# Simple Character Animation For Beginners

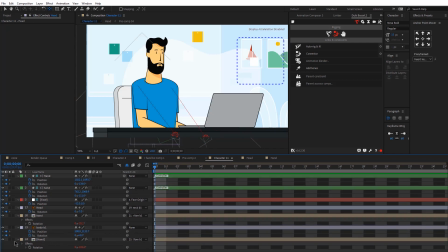741s
Let me select all the keyframes and easy ease them like this. And let me start animating. Okay, so first my body would go down. Then I'm going to copy and paste the keyframes from the start.
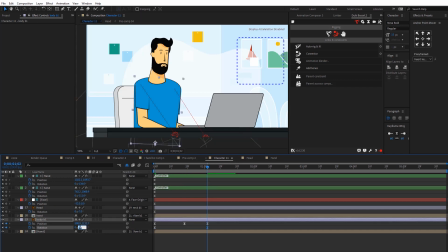757s
And I'm going to change the rotation. He'll be leaning backwards. Now the head will be rotated as well. And the face, yes, it will be like this.
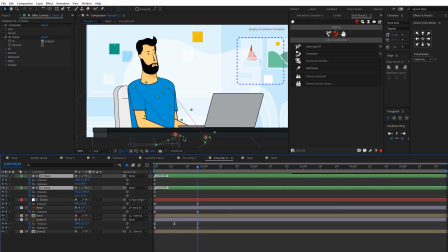771s
Actually, let me move these keyframes a bit. This time, the arms will go up and down. And don't worry, we will offset these later on.
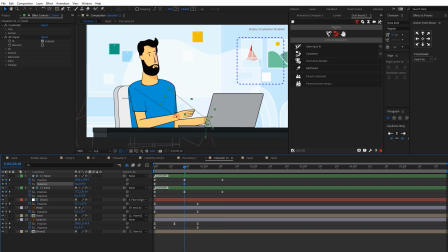786s
Let me adjust the rotation here and here. And here, I'm going to change the rotation as well.
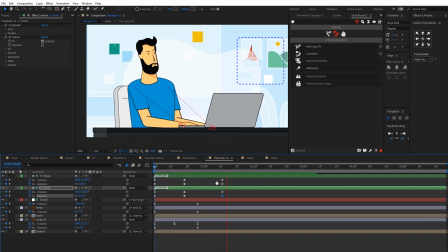799s
Okay, so let me pleat this. Okay, this is really slow right now. Let's adjust the timing a little bit. Let's offset these keyframes because we don't want these actions to happen at the same time.
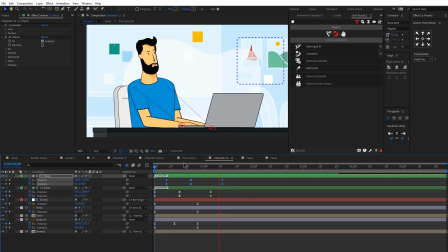813s
Yeah, so this is how it looks. Okay, great, looks pretty good. Now let's animate the head.
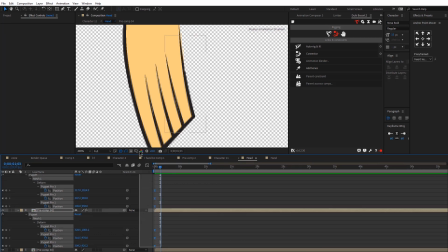820s
So I would like to make the fingers move as if he's typing on the laptop. I'm going to zoom in my timeline. And now I already have keyframes for all these puppet pins.
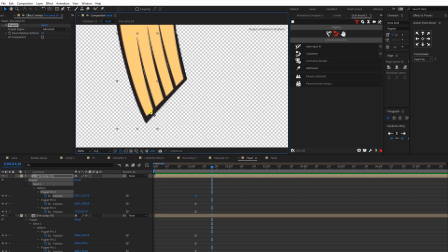833s
What I'll do is just animate them and move them around. So I'm going to speed this part a little bit, but essentially I'm just moving the puppet pins so it looks like he's typing.
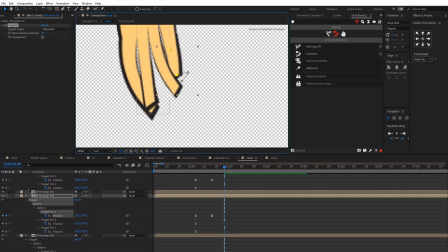845s
And the important thing would be to try to move every finger every time there is
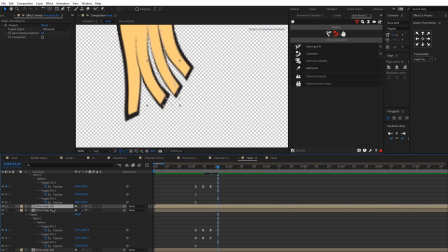852s
a keyframe, so it looks a bit more realistic. Or if you want your animation to be more subtle, you can just move just one puppet pin at a time.
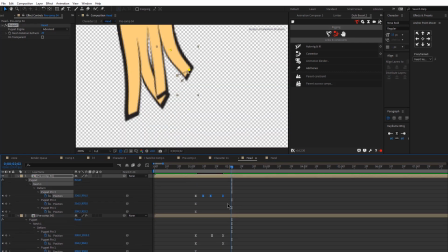860s
This all depends on how you want your animation to look. And then I basically just created four movements and I am going to copy and paste the keyframes so it looks like he's typing for like 3 seconds or so.
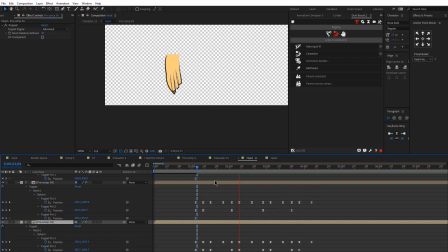874s
And this is how the animation looks. Okay, I think it looks pretty good.
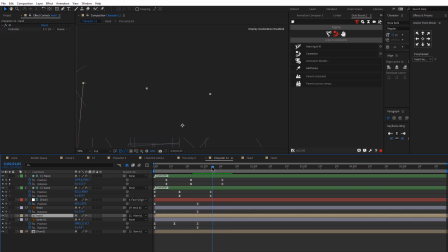879s
So now let me go back and see how that looks. Okay, so at this time he starts moving his fingers.
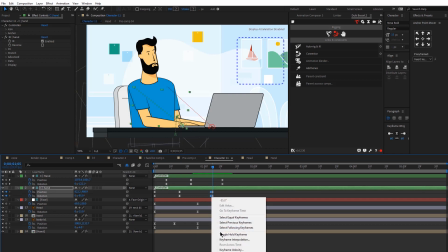885s
I will now animate the arm
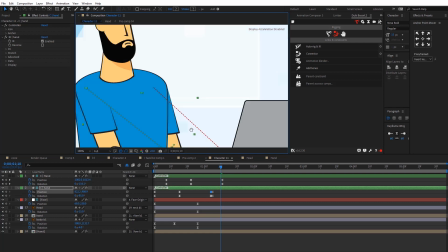890s
again because I want the arm to be moving, not just the fingers.
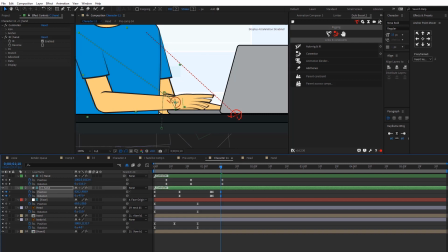895s
So Basically here, I am adding keyframes for the position and rotation. This time the hand will go up and rotate, and then I'm going to copy and paste these keyframes, but then move it backwards like this.
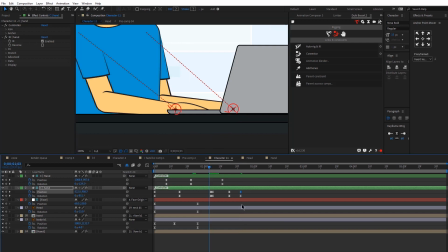909s
And essentially here, I'm not following a template or something or a reference. I'm just adding keyframes based on how I want the animation to look, like small movements, short keyframes. There isn't any rule or anything. At least I don't follow one.
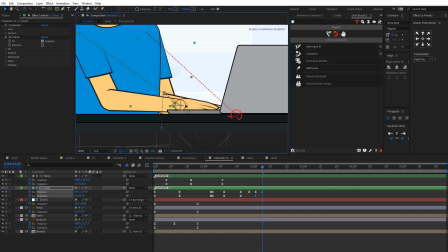928s
It's just more about what looks good with the current animation that I have of this character.
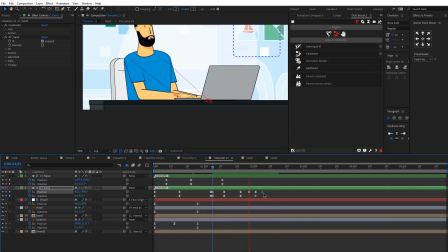933s
So essentially I'm adding keyframes for the position and rotation for this arm,
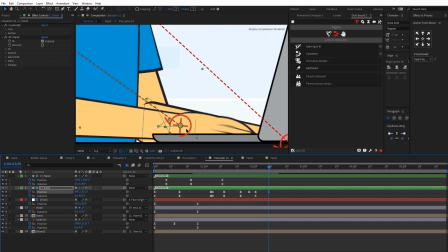938s
but make sure you don't add huge movements because it looks just too hectic and it just doesn't look good.
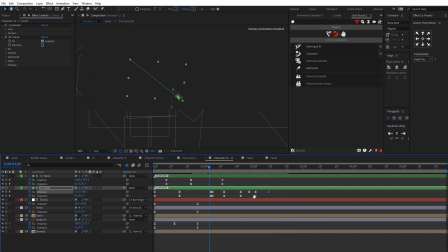945s
Small movements are better so for typing animations. But of course, if you want to make it look more cartoony, you can add huge movements and offset the keyframes.
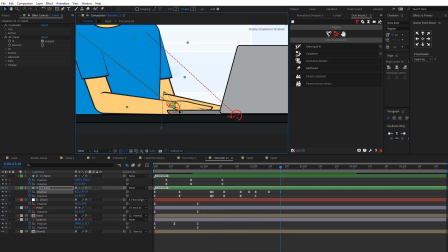954s
This is, again, based on preferences. Okay, so I think this one looks good. I'm just going to add one more final movement. And it'll go up, and now it'll go down like this.
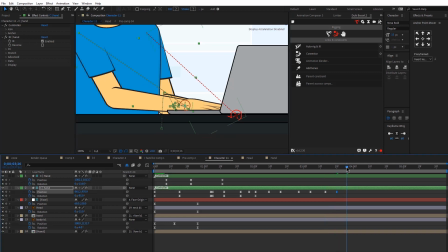969s
And just one more goes up. And one more goes down.
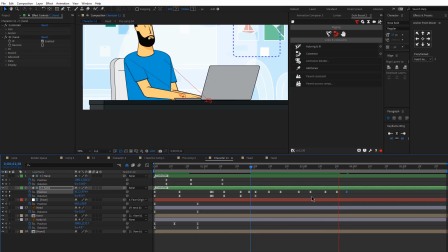975s
Okay, so this one looks pretty good to me. So now it's time to animate the other arm.
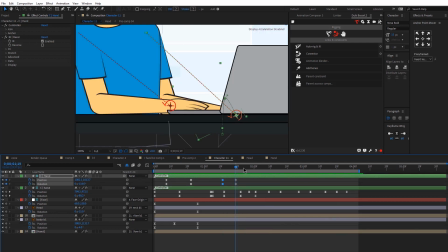982s
And basically, I'm going to follow the same exact process, just moving the keyframes around, moving the handle, and just making sure it looks good and realistic.
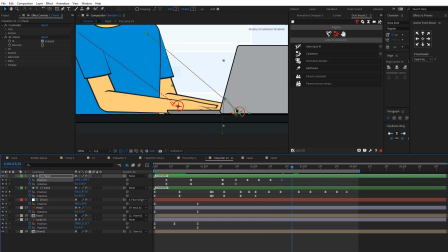991s
Make sure you don't make your both of the arms do the same thing at the exact same time, because it looks a bit robotic.
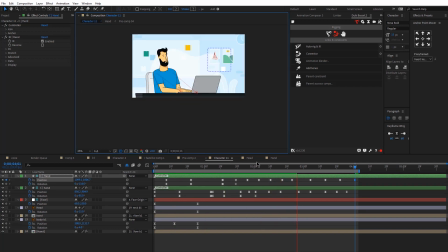1002s
And I'm ready with the arms. I think it looks pretty good. So moving forward, I'm going to add a few more keyframes for the body, the head, and the face.
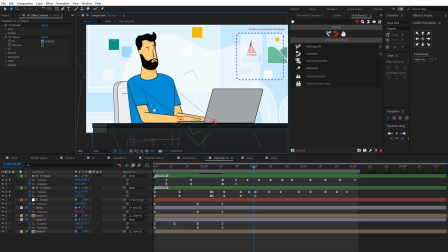1015s
So, so at this time, I want him to lean forward and rotate the head a bit, and all the face layers, I hate when this happens, all the face layers would go up, so my slider would go up. Again, I need to adjust the timing, this looks too robotic.
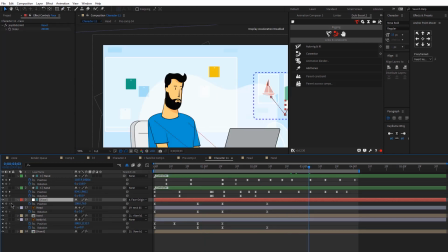1035s
And at around this time, just animate the face joystick.
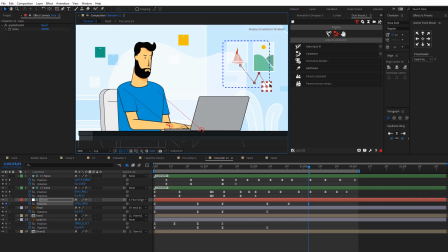1045s
I want him to look down like this, and let me move the head because it looks disconnected from the body. All right, so I'm going to add one final movement, and the body will just go backwards a bit.
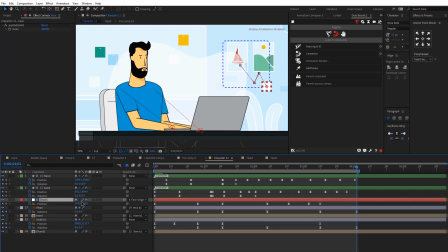1065s
The head would rotate, and I want him to look a bit up like this.
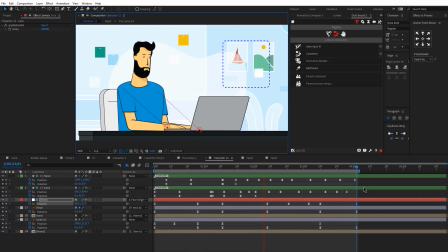1076s
All right, so I think our animation is ready. So we are almost there. The last thing that I want to do would be to offset the keyframes. So typically you might want to play around with these things. Just for the sake of time here, I'm going to select all the keyframes for the head and the face, and I'm going to just move them.
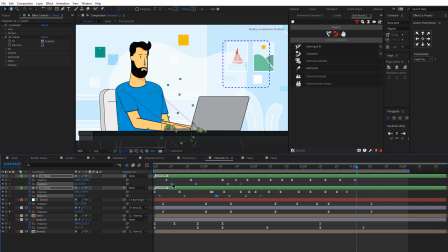1095s
Same with the rotation keyframes for both arms. I just want to have a bit more smooth movement, so the rotation would be offset a little bit like this. Okay, so we are ready with this animation. I hope you guys like it. If you do, please make sure you like, comment, and share this video.
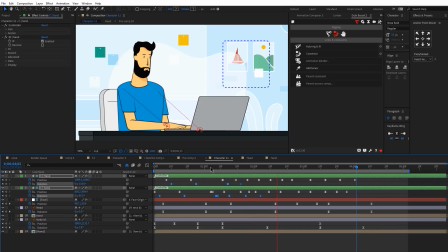1112s
Thank you very much for your time, and see you next week.